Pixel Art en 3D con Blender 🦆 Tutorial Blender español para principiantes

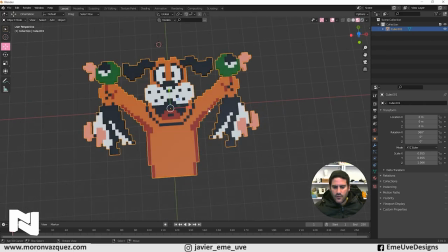[20:36]
Esto lo podemos guardar en nuestro equipo, le ponéis perro, Duck Hunt o lo que nombre que queráis ponerle. Y cuando vayamos a hacer la escena, pues abrís un archivo nuevo, escena, y ahí vamos a llevarnos todos los archivos.
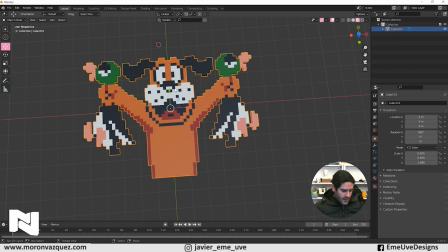[20:50]
¿Cómo? Pues abrimos la escena y ahora vamos abriendo uno por uno, seleccionamos, le damos a control C, y nos vamos a donde tenemos
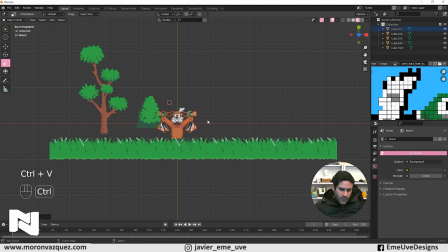[20:59]
la escena, digamos, principal, y damos aquí a control V. Y ahora pues ya podemos poner esto donde queramos,
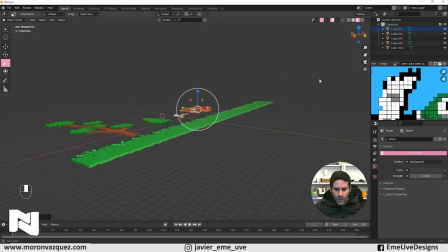[21:05]
¿vale? Tengo aquí todo el ganado aquí metido, ¿vale? Las partes de nuestra escena. ¿Cómo vamos a hacerla? Vamos a poner toda en vertical, ¿vale? La escena vamos a hacer en vertical. Si os ocurre esto, es porque vuestra escena es tan grande
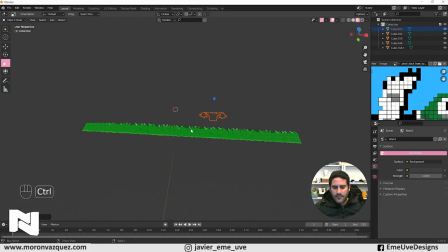[21:25]
que veis que Blender entiende que no hacía falta, digamos que... A ver, me explico. Si os ocurre esto es porque la escena es muy grande y Blender tiene un tope de espacio de trabajo. Para poner el espacio de trabajo más grande, le damos a la tecla N y aquí en View le damos aquí, ¿veis?
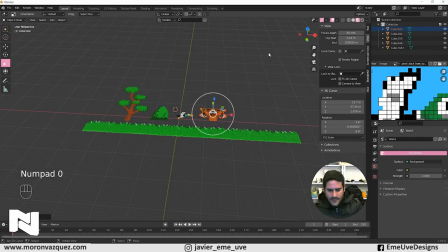[21:43]
End. 1000 metros. Pues le ponemos dos ceros aquí y ya está. Tenemos un espacio de trabajo enorme y ya no hay problema. Lo mismo hay que hacerlo en la cámara luego, ¿vale? Porque si no, la cámara no va a captar todo. Le damos a la tecla A para seleccionar todas nuestras piezas. Y le damos a R y X. Lo vamos a girar en el eje X 90 grados.
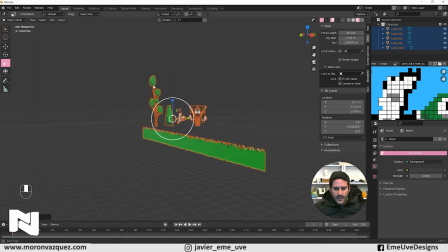[22:02]
¿Veis? Ya tenemos ya todo en el eje X. Y ahora vamos a empezar a montar a nuestra escena. Le voy a dar a la tecla Shift A y voy a generar un plano. Este plano lo voy a poner la tecla S para hacerlo más grande, que será el suelo de mi escena.
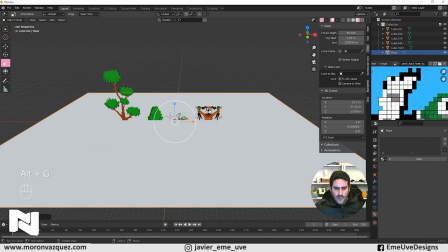[22:15]
Y le di la tecla Alt G y lo llevo al centro. Y ahora ahí pues subo esto un poquito.
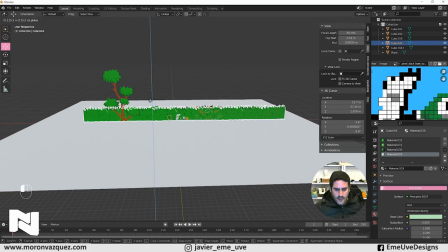[22:21]
Aquí está, lo voy a subir un poquitín. Ahí más o menos. Y vamos a ir organizando nuestra escena.
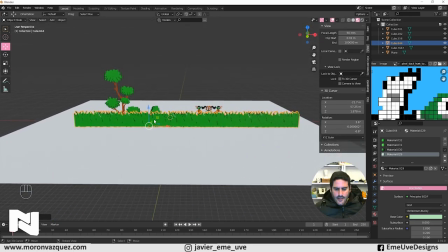[22:28]
Lo primero de la escena va a ser el césped y en segundo plano va a estar el perro.
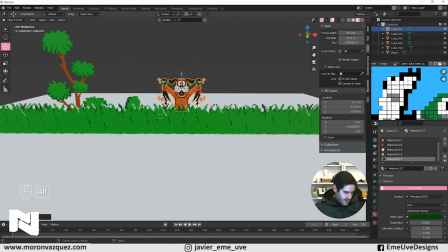[22:33]
¿Vale? Lo voy a poner, lo voy a llevar al centro y lo voy a poner aquí, asomando por aquí, ¿vale?
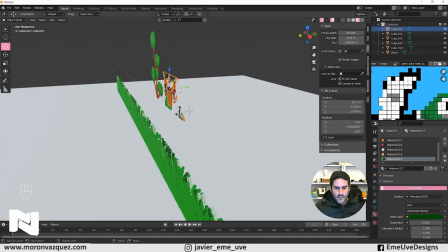[22:38]
De esta forma. Yo creo que así está bien. Lo voy a acercar un poquitín para que esté pegado, no al tope, un poco.
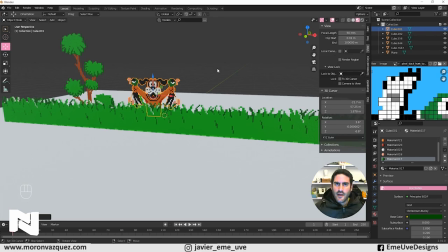[22:44]
¿Y por qué? Porque vamos a hacerle profundidad de campo. Vamos a hacer un deep of field a la escena para que tenga ese efecto de desenfoque, ¿no? De la profundidad de campo. Así que algunas piezas habrá que ponerla más grande para que se vea bien ese desenfoque, ¿no?
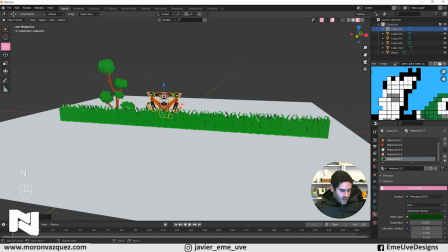[22:59]
Bueno, le voy a dar la tecla N para quitar esto y le voy a dar a la Shift A para sacar una cámara. Esta cámara que tengo por aquí, la tengo justamente aquí.
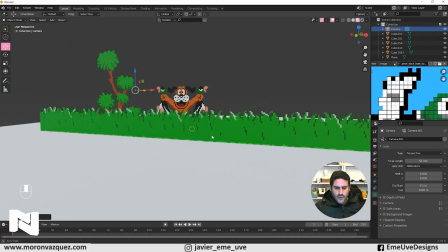[23:09]
Para poner la cámara aquí en plano, pues dejo esto aquí más o menos, que esta será la escena, y le doy a Control Alt 0.
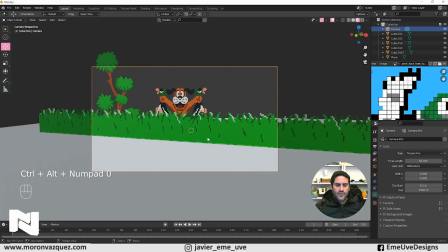[23:16]
Y se me pone la cámara donde estoy mirando. Es un truquito que es muy socorrido. Le di a la tecla N y a Camera to View para mover la cámara como me dé la gana, ¿no?
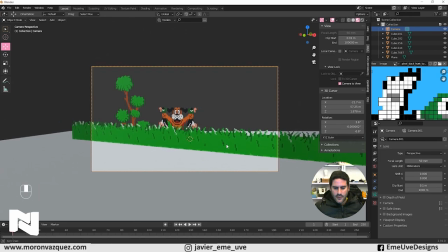[23:26]
Yo la voy a poner así más o menos y así lo voy a generar un poquito. Quiero que tenga este toque. ¿Por qué? Porque quiero que se vea digamos, la escena no de plano, para ver ese efecto 3D y veamos toda la profundidad, ¿vale?
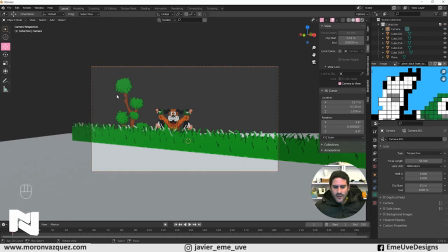[23:42]
Bueno, pues cuando ya tengamos la cámara en su sitio, en el sitio que queramos, le damos aquí para que no se nos mueva y listo.
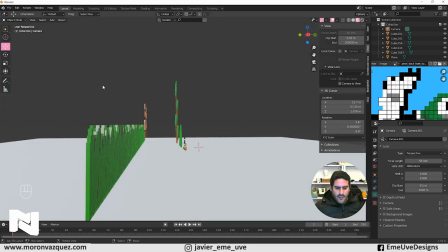[23:48]
Veo también que la profundidad de los sprites,
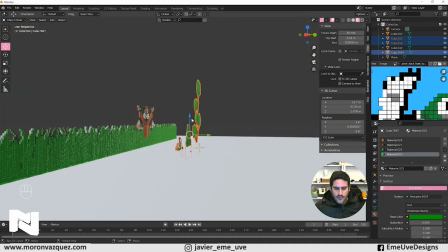[23:52]
de esto que estamos aquí haciendo en 3D, es muy poca, ¿vale?
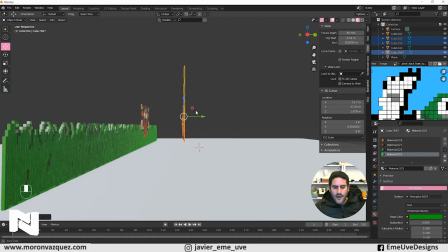[23:57]
Es la del cubo, ¿no? La voy a exagerar un poco para que luego se vea mejor y se aprecie mejor.
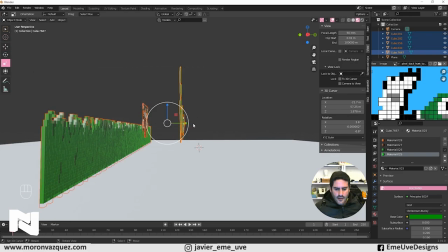[24:02]
Así que selecciono todo, le doy aquí a Scale y lo voy a escalar en el eje Y un poquitín.
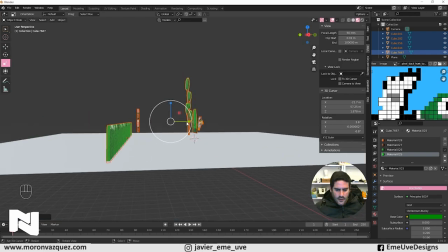[24:07]
A ver, así. Quizás un poco más. Yo lo voy a exagerar un poquito, ¿vale? Y ahora pues me lo voy a llevar hacia atrás, le voy a dar la tecla 0 para ver si sale todo bien y listo.
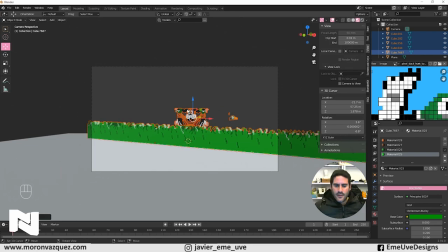[24:17]
¿Veis que la cámara me corta la escena? Esto es porque la cámara igualmente tiene un espacio de trabajo pequeño, ¿no? Entre comillas pequeño, porque lo estamos haciendo todo muy grande, pero es pequeño. Pues seleccionamos la cámara y donde dice End, pues lo mismo, le ponemos un par de ceros y ya tenemos espacio de sobra.
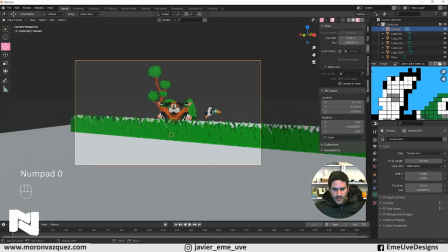[24:34]
Bien, pues le voy a dar la tecla 0 Y como hemos modificado todo, vuelvo a darle a Look Camera to View, bueno, a Camera to View, y lo voy a poner todo otra vez centrado, vale.